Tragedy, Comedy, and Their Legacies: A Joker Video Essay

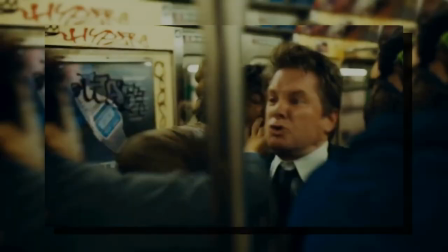When the two of them are beaten up by a crowd that they incite,
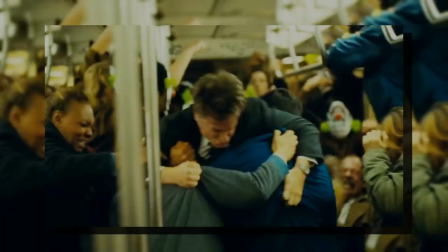I think Todd Phillips intended the audience to feel a little uneasy at the whole prospect of cops getting beaten up but uh yeah it isn't really the case anymore
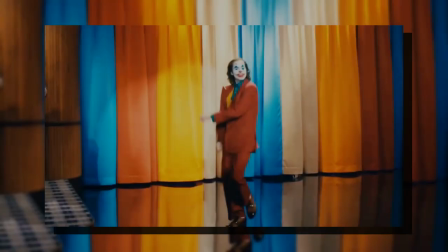but uh regardless the scene still works as joker's meant to be happy and triumphant here soon we're at the climax of the movie joker
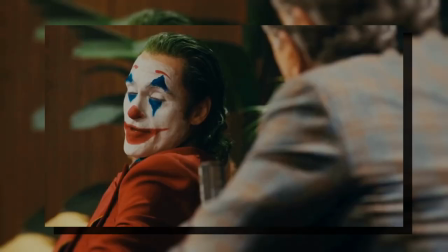on stage at live with marie franklin and the infamous acts that erupt from it it's here that we get the second of the two lines i mentioned at the
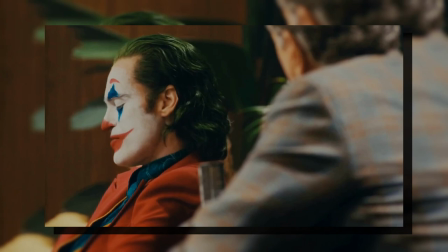beginning nothing can hurt me anymore
my life is nothing but a comedy apart from what joker overtly says in this scene that society is keeping little guys like him down while propping up big guys like Franklin who don't need it anymore, it is also saying something about the traditional plot structure of a comedy. And that is that because Joker is currently on the final ascent that is indicative of a comedy, nothing can hurt him anymore. Nothing can bring him down again. If it did, it would defy the basic plot structure of a comedy. If Joker right now was tackled by security before he could shoot Murray Franklin, it would only convey the message of bad people go to prison, and Todd Phillips clearly wants to say something more than that. And because of that, until Joker is able to achieve that final triumph, nothing can hurt him anymore, because if it did, the movie will be ruined.
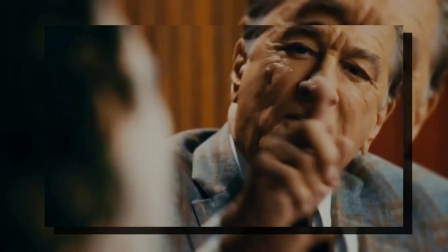So, what he is saying is actually completely true. And in the end, that final triumph does come to pass.
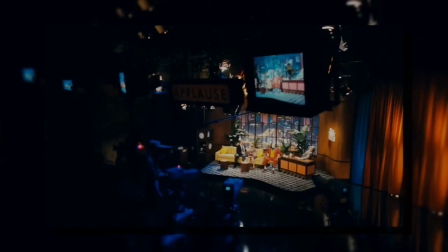With the iconic you get what you fucking deserve line, Joker changes his mind about suicide, and instead murders his former hero Murray Franklin on live TV.
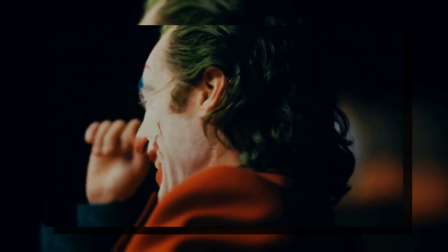He sits for a second before laughing to himself, relieved and incredulous at what he has just done.
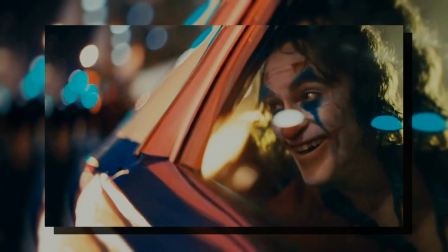He is only then whisked away by the cops, and genuinely grins as he watches the rise go by him as he is driven through the city.
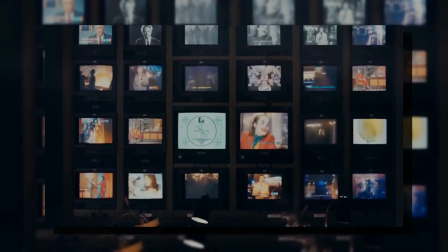This is pure comedy for Joker. A true comeuppance. Yet the media and the world at large will no doubt portray the events of tonight as a tragedy forever.
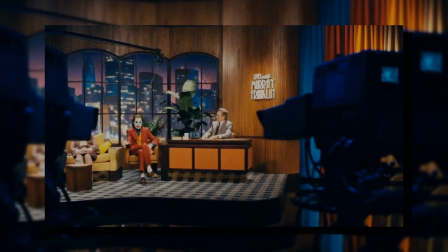Which one that it is for the audience depends on how much they bought what Joker said
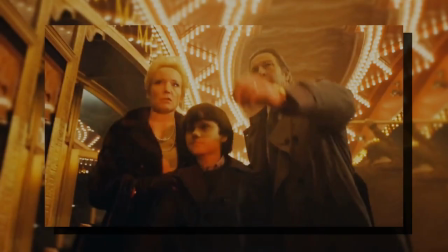on the show and how much they empathize with what he's experienced in the movie.
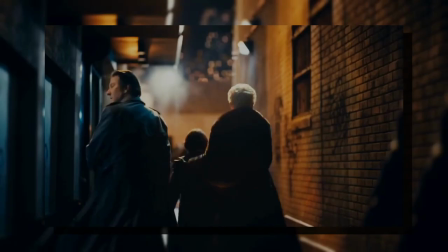To complicate things even further, another parent tragedy occurs in an insert.
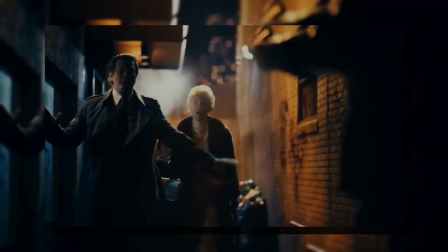Bruce Wayne's parents, including the fascist Thomas Wayne, are murdered in front of the young Bruce amidst all the chaos.
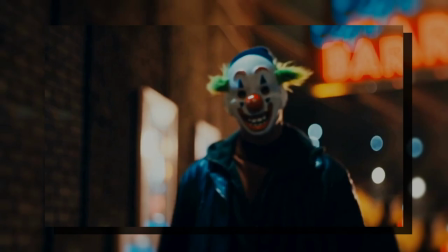While Joker himself doesn't directly cause or even witness this event, by inserting one of the most famous comic book tragedies into a scene of triumph for Joker,
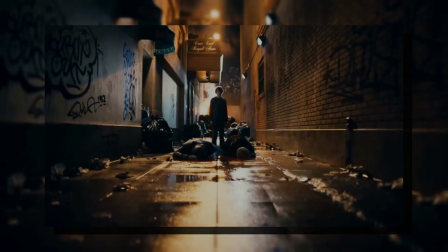it forces us to recontextualize it, and perhaps see it from his point of view.
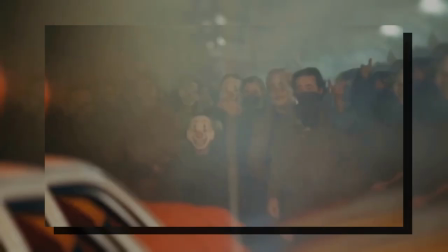It is here, though, that even for a lot of people who would have bought Joker's version of events otherwise, that their resolve falters, how much this movie is seen as a comedy versus a tragedy,
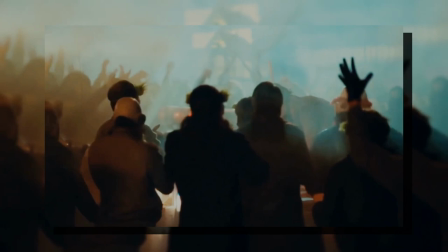truly hinges on the beliefs of whoever is watching the movie. Something that's relatively unexplored in a foreign media such as cinema, where the camera's view cannot literally change between viewings.
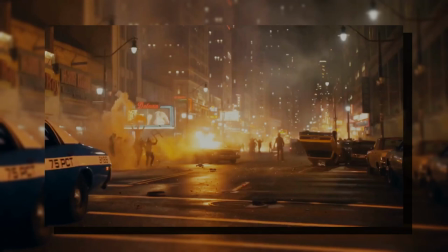Even the music shows the confusion between comedy and tragedy, as it abruptly switches back and forth multiple times from Cream's White Room to Hilder Goodnadar's familiar haunting strings.
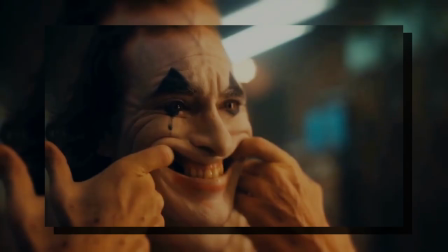The final part of the climax summarizes the movie's entire message in a simplified manner.
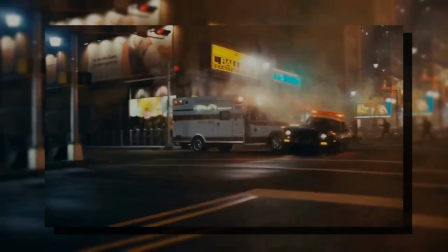Just the movie's first scene, and others laugh throughout, have done so before.
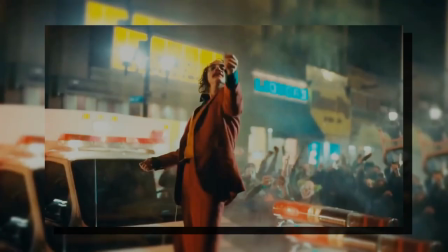After the cop car is rammed and Joker is rescued from the wreckage, he climbs atop the destruction and does a completely unrestrained dance as he bleeds from his nose.
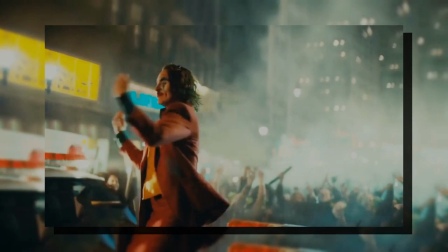The city burns in the background, and his hordes of adoring fans cheer for him.
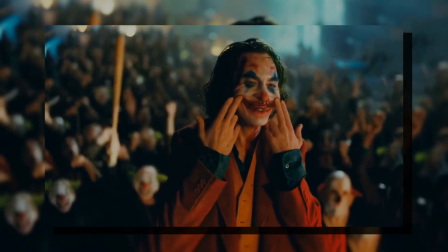In the last shot before the movie fades to black, he takes the blood that is pooling on his face, a tragedy,
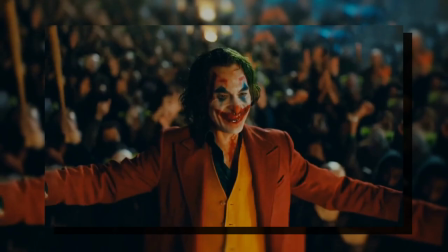and uses it to augment his red lipstick, before smiling naturally, a conversion into comedy.
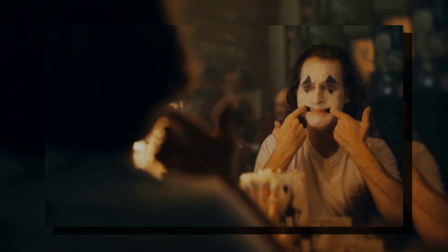So, to recap,
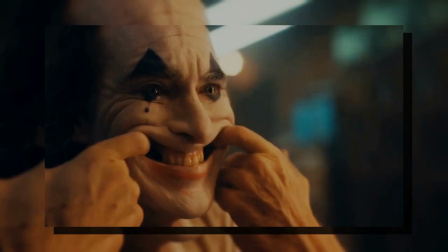Joker is a unique movie because it plays with a dichotomy of tragedy versus comedy, leading to one thinking more critically about both.
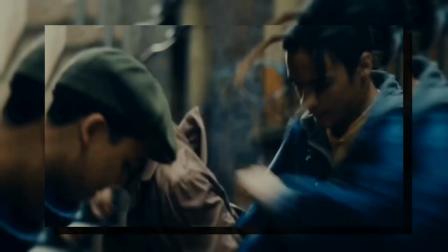The movie begins with a tragic moment that makes the audience look for catharsis,
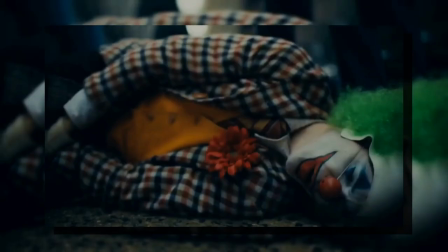making them feel like the movie is a tragedy, before it abandons any notion of a traditional tragic plot.
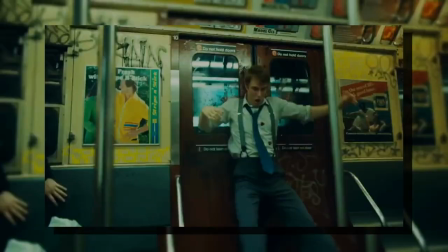When catharsis does come, in the scene with the murder of the businessman, it is hard for the audience to reconcile the good and bad feelings the scene elicits with each other.